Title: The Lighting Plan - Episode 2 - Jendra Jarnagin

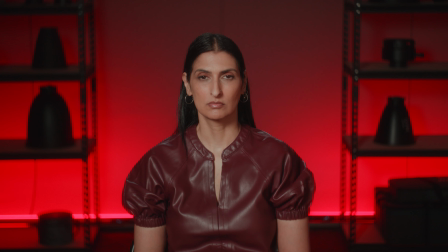(8:18)
You said 30? 30, yeah. Confirming. So what I'm looking for is to maintain a sense of directionality, but to find the boundary of like where this nose shadow is not distracting anymore.
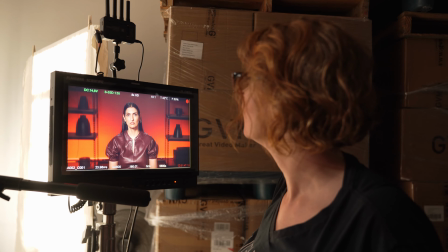(8:31)
It's pretty and it's less
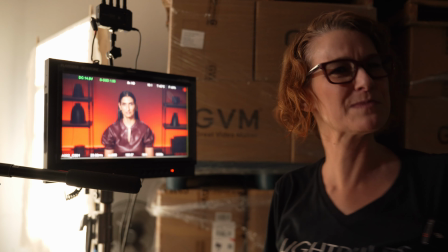(8:36)
aggressively intentional looking. It's a little more naturalistic, but it's still glam and pretty.
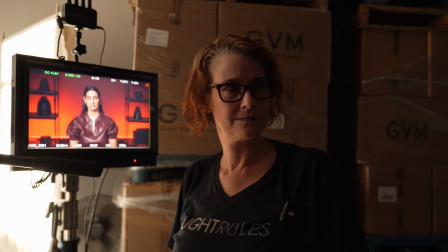(8:41)
Yeah, and what's cool is sort of by default, just because each channel is individual with the way that thing is set up, we're actually like kind of brighter on the bottom than we are on the top. Which is good because we're trying to get the shadow's coming from the top,
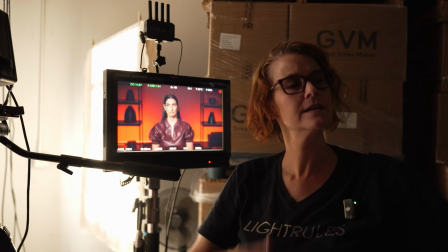(8:55)
and so we're trying to get underneath. Unintentional, but very useful. Happy accident, yes.
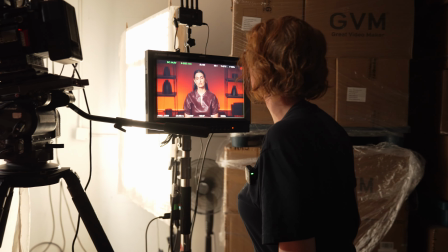(9:01)
All right, so that's pretty.
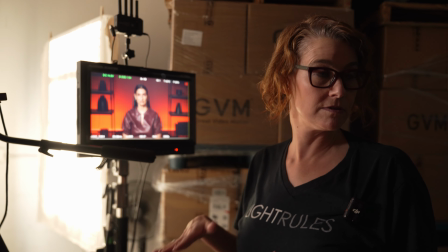(9:03)
Let's go back to our base level, very low level fill light, because I'm gonna go the opposite direction with this key.
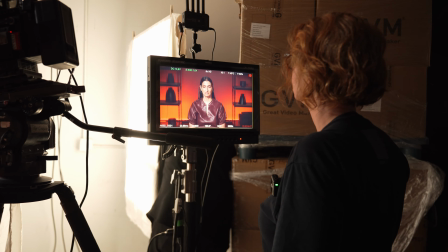(9:12)
Coming down to 10 on the 2 that I adjusted. Let's start taking the key while maintaining focus on her.
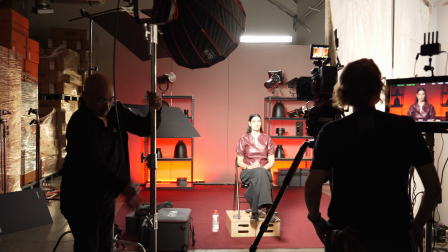(9:21)
Start arcing it around in a circle past where we had started it,
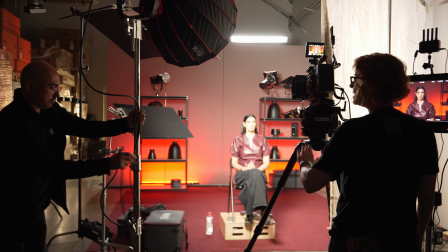(9:28)
and then keep going even more off to the side.
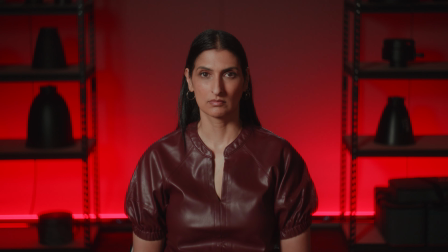(9:35)
So I'm kind of holding that radius that we had. We're now sort of at where we were, passing a little bit beyond that,
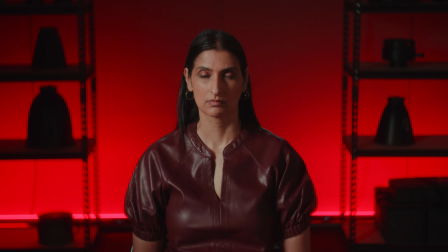(9:45)
so getting into the 8 p.m. on the dial. Approaching 9. All right, hold there. Holding.
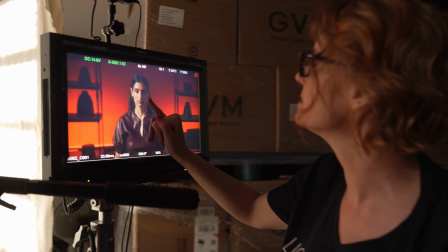(9:58)
So now this side of Farah's face is in darkness compared to the key side.
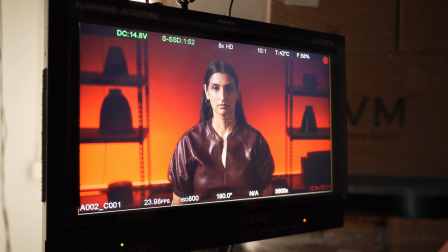(10:09)
Whereas if our model was someone with a flatter nose, that would appear very differently.
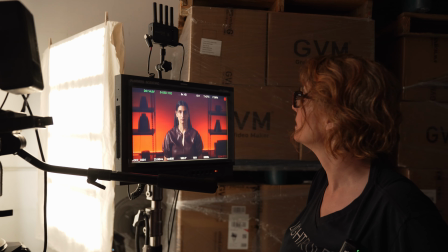(10:17)
So Farah, can you turn and face the light? Look how beautiful that is.
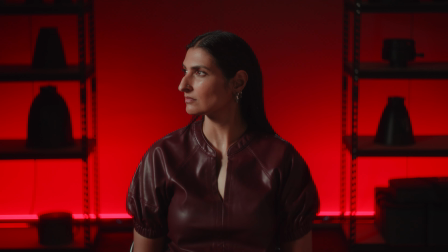(10:23)
So we see the light wrapping around the entire side of the face. So it also matters which direction your talent is facing, where you put your light. Okay, and then back forward again.
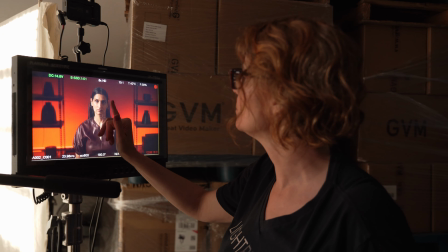(10:35)
All of this shadow here is being created by the structure of her face.
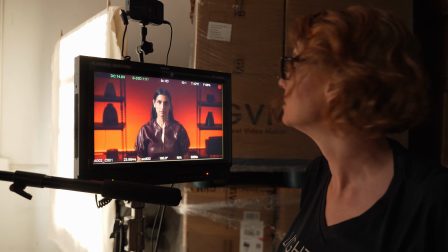(10:40)
And again, that's very individual. Could be completely different with a different
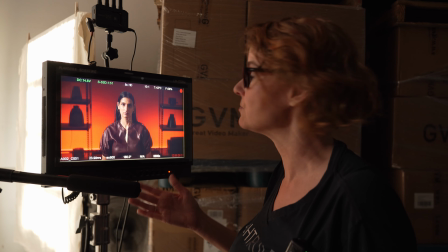(10:47)
shape of face, as well as different skin tones that are either more reflective or less reflective, would show less contrast than this.
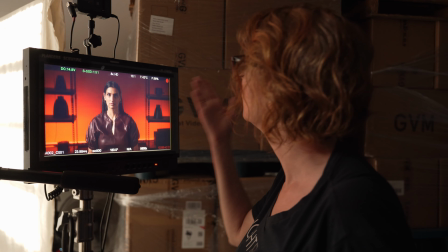(10:55)
So this, again, this also looks good, but far more dramatic.
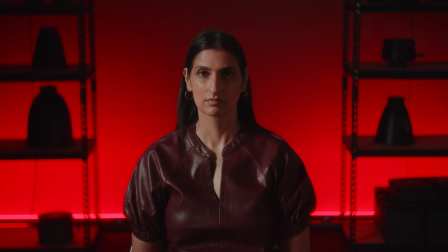(11:00)
So this might be something that you would do in a night interior scene in a movie, or if you were doing an interview that was maybe more somber or serious. It's a different mood. So part of the fun of this basically is exploring your talent's face.
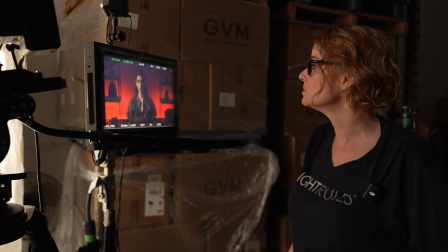(11:20)
So it's great to be able to leave some time for this in your lighting setup.
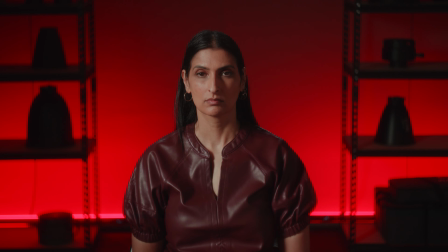(11:24)
You can start walking back around, Timur, while we talk about this. It's part of why we put our key light on wheels, and it's part of why I'm working with a softbox,
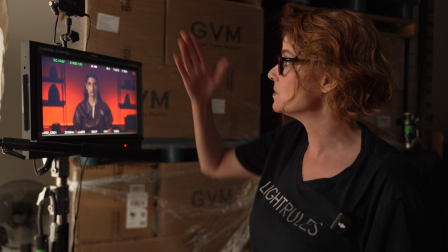(11:33)
because it rides along with the key light as opposed to doing, one of these big,
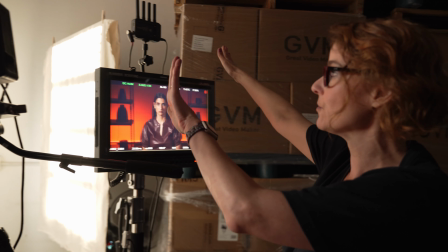(11:40)
sheets and 12 bys and whatever. This would whole operation be a lot harder to move around.
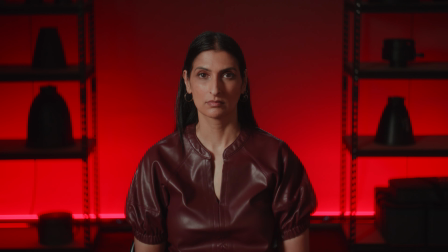(11:48)
So this position here is something else we were looking at as we were exploring and moving the light around and studying Farah's face. Relative to the light is something that is called Rembrandt cheek patch lighting.
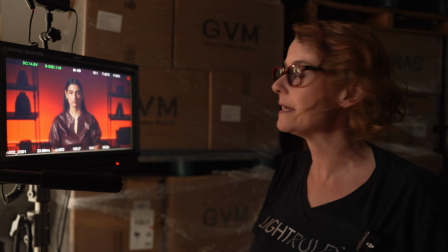(12:02)
So after the painter Rembrandt, who made many portraits that had a similar lighting style,
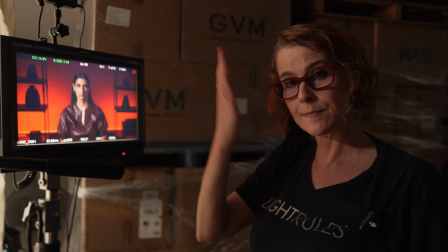(12:07)
that had a soft directionality that wrapped around, and with the nose shadow
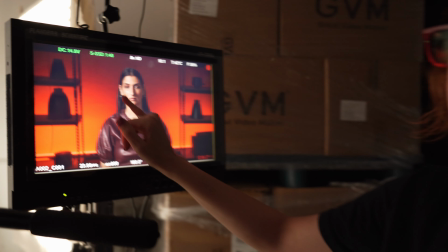(12:13)
would have that the light from the key side would hit the other cheek.
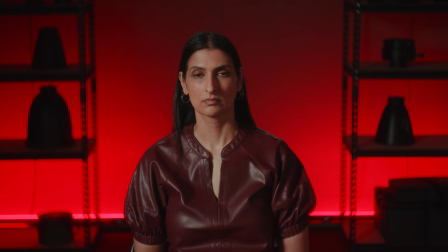(12:20)
And so that the shadow from the nose always blends into the face, down the cheek in a soft way that blends into the face. So this little bit here on the other side is
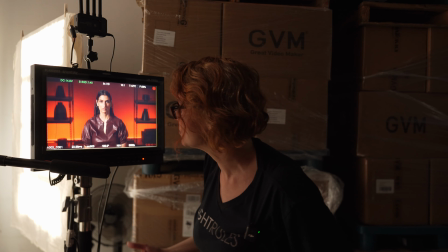(12:37)
flattering on all people, but finding the position for each person will be a little bit different.
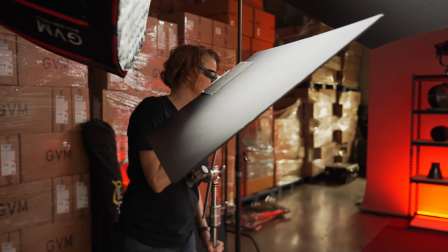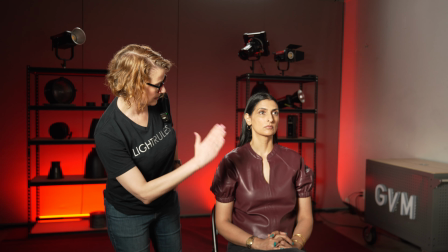(12:50)
Is getting a little extra sheen. Let's try this.
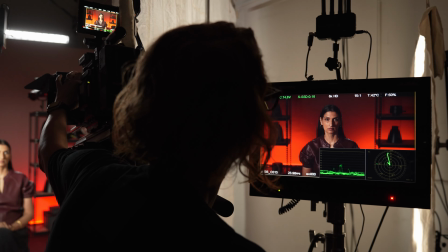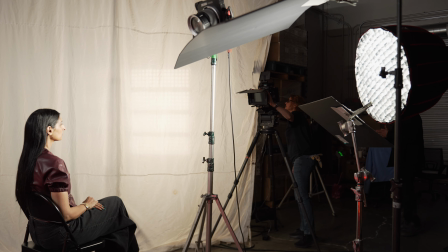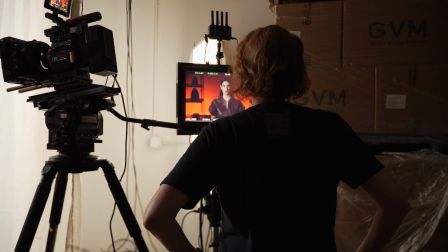(13:04)
There we go. Okay.
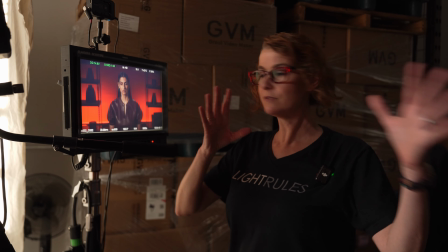(13:05)
All right, so after all that playtime of moving the light around, seeing what happens, exploring our preferences,
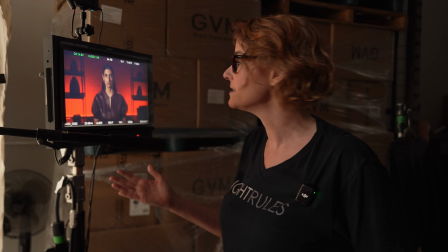(13:13)
what's the right vibe, what looks best relative to Farah's face, etc., we are back to our base level lighting setup.
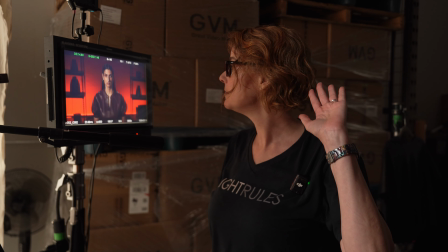(13:21)
So where the light is
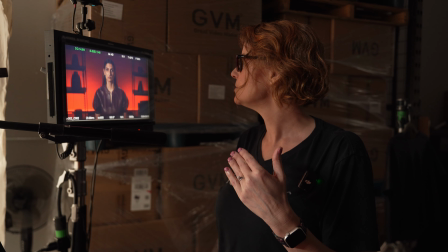(13:25)
I thought it looked a little more interesting to come slightly more frontal than the Rembrandt cheek patch,
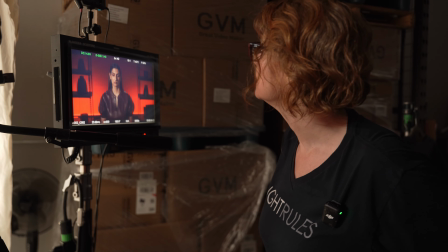(13:33)
half-sidey situation.
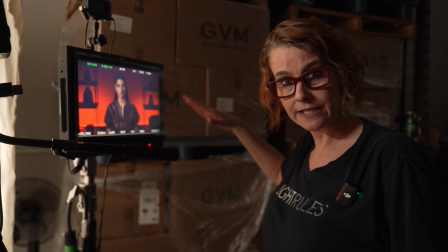(13:35)
We left the fill level low, like at that really low level that we had.
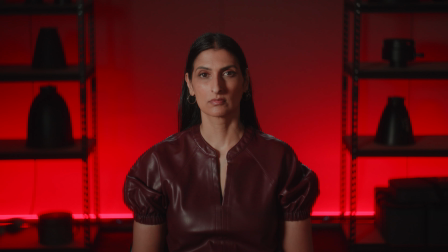(13:42)
And this to me is what I'm choosing, as they all looked good in their own way,
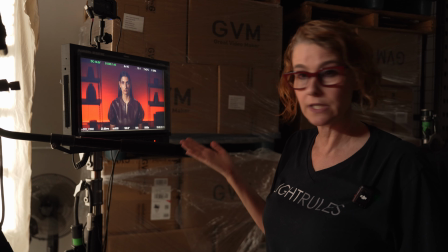(13:49)
but this is what feels good to me, and that I like, and that I want to go with,
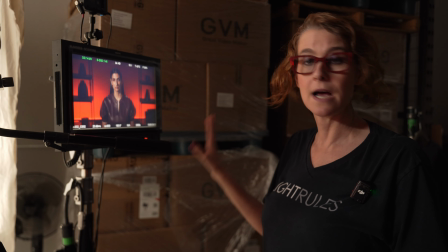(13:56)
and that I can say, this is done, this looks good, I'm happy. However, I want to show you a nice little trick.
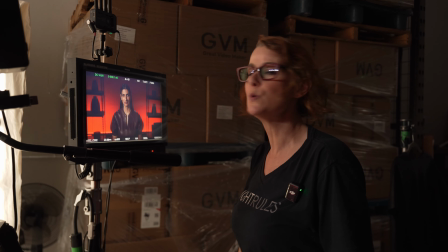(14:02)
I have a little beauty pop, little extra something something.
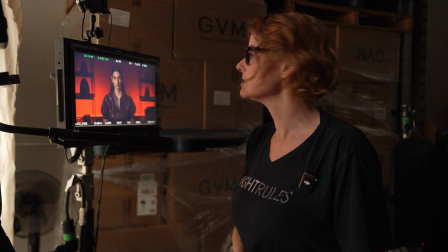(14:07)
You could elevate this to give it a little something subtle, and that's a little extra.
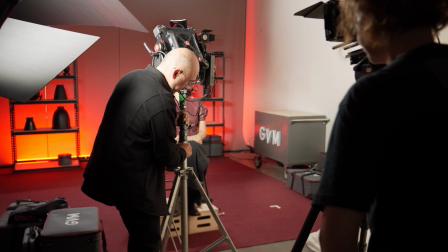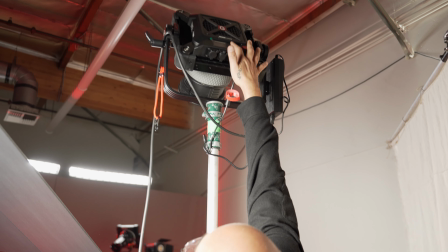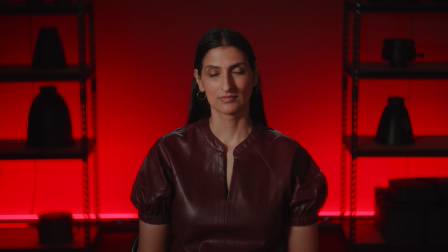(14:24)
So that was our lighting setup that we liked. Okay, and then our little added pop back on. Pop. So what I went for here is I took a Fresnel, zoomed it all the way in so it was full spot,
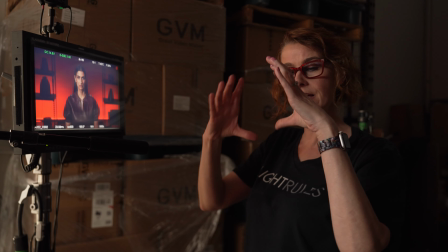(14:41)
and we brought it really physically close to the talent so that the spottiness retained its circle,
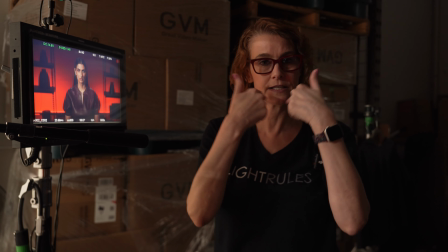(14:49)
so that it's very, very localized on this part of the face. So it draws your attention here.
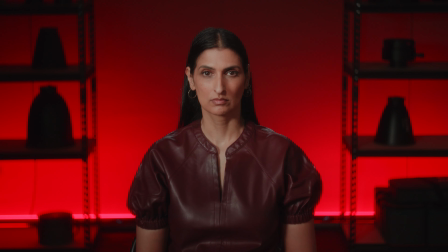(14:55)
And we specifically set it at a really low intensity so that it is not taking over for the key light.
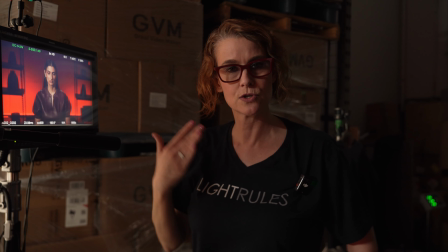(15:02)
So the key light is, the broad stroke is creating the exposure, the directionality,
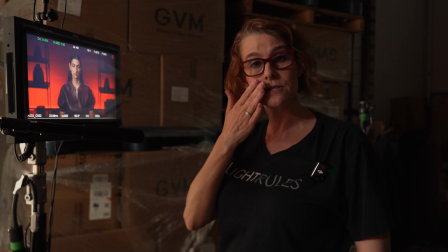(15:11)
and especially the directionality of the nose shadow.
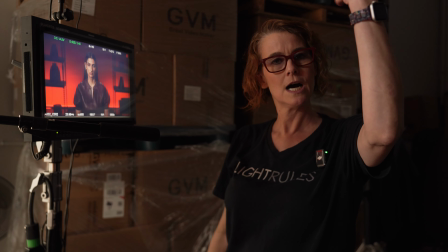(15:14)
And then we took this more or less right over camera, but we took it on the same side as the key light.
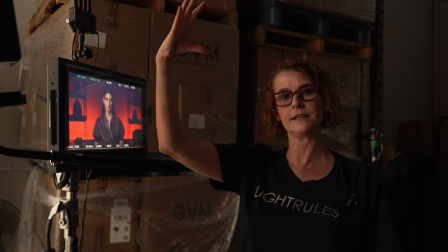(15:22)
Do not want it on the opposite side of the key light because this is a hard naked light.
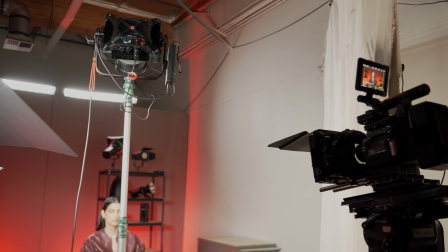(15:26)
There's no diffusion on there at all. It's a naked Fresnel.
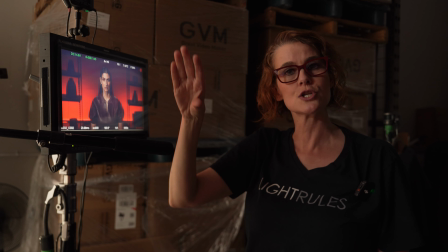(15:31)
And the reason it doesn't look hard or harsh is because it is so low intensity,
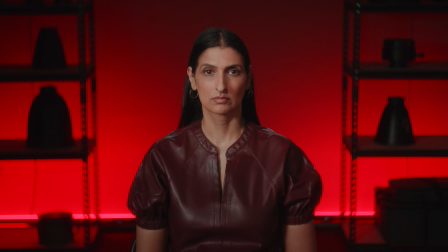(15:39)
but also that it is compatible with the positioning of the key light.
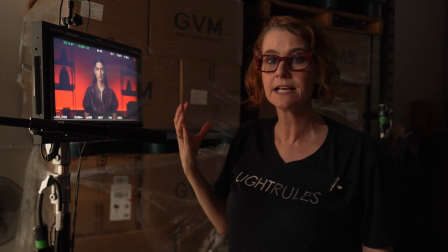(15:44)
I like that the intention here, what it does is it activates some skin highlights.
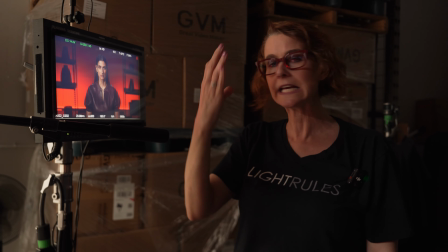(15:51)
It gives the skin a little more depth.
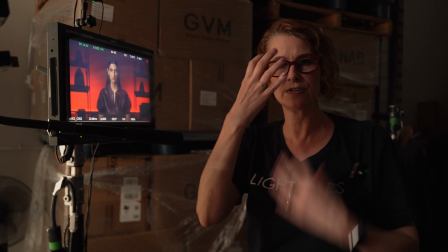(15:54)
It brings, sort of the facial features and the beauty of the face forward.
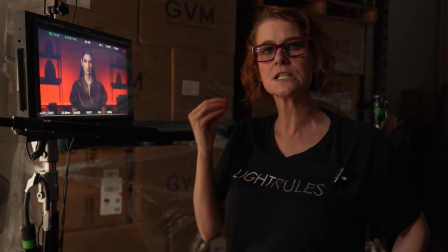(16:00)
And it just looks a little bit elevated.
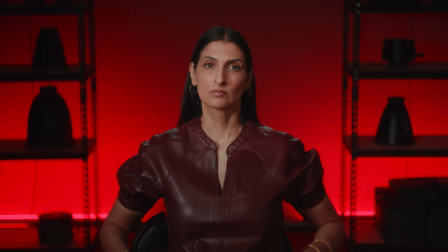(16:05)
When we had the lighting setup that we had, and I thought it looked good and it wasn't missing anything.
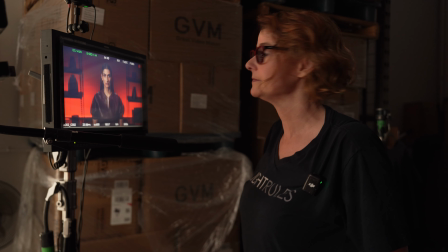(16:10)
But now when you turn that off, I was like, wow, it looks so much better with it.
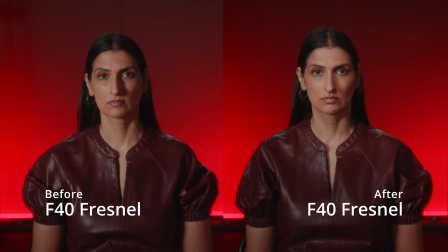(16:16)
How did we not, ask for that in the first place? And it's just a matter of knowing what's possible and having a few tricks up your sleeve
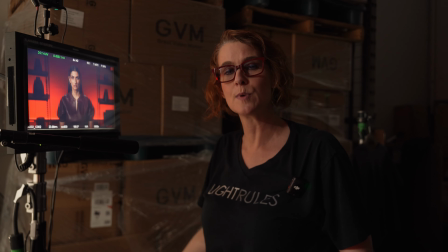(16:25)
to add some bonus when you have the time.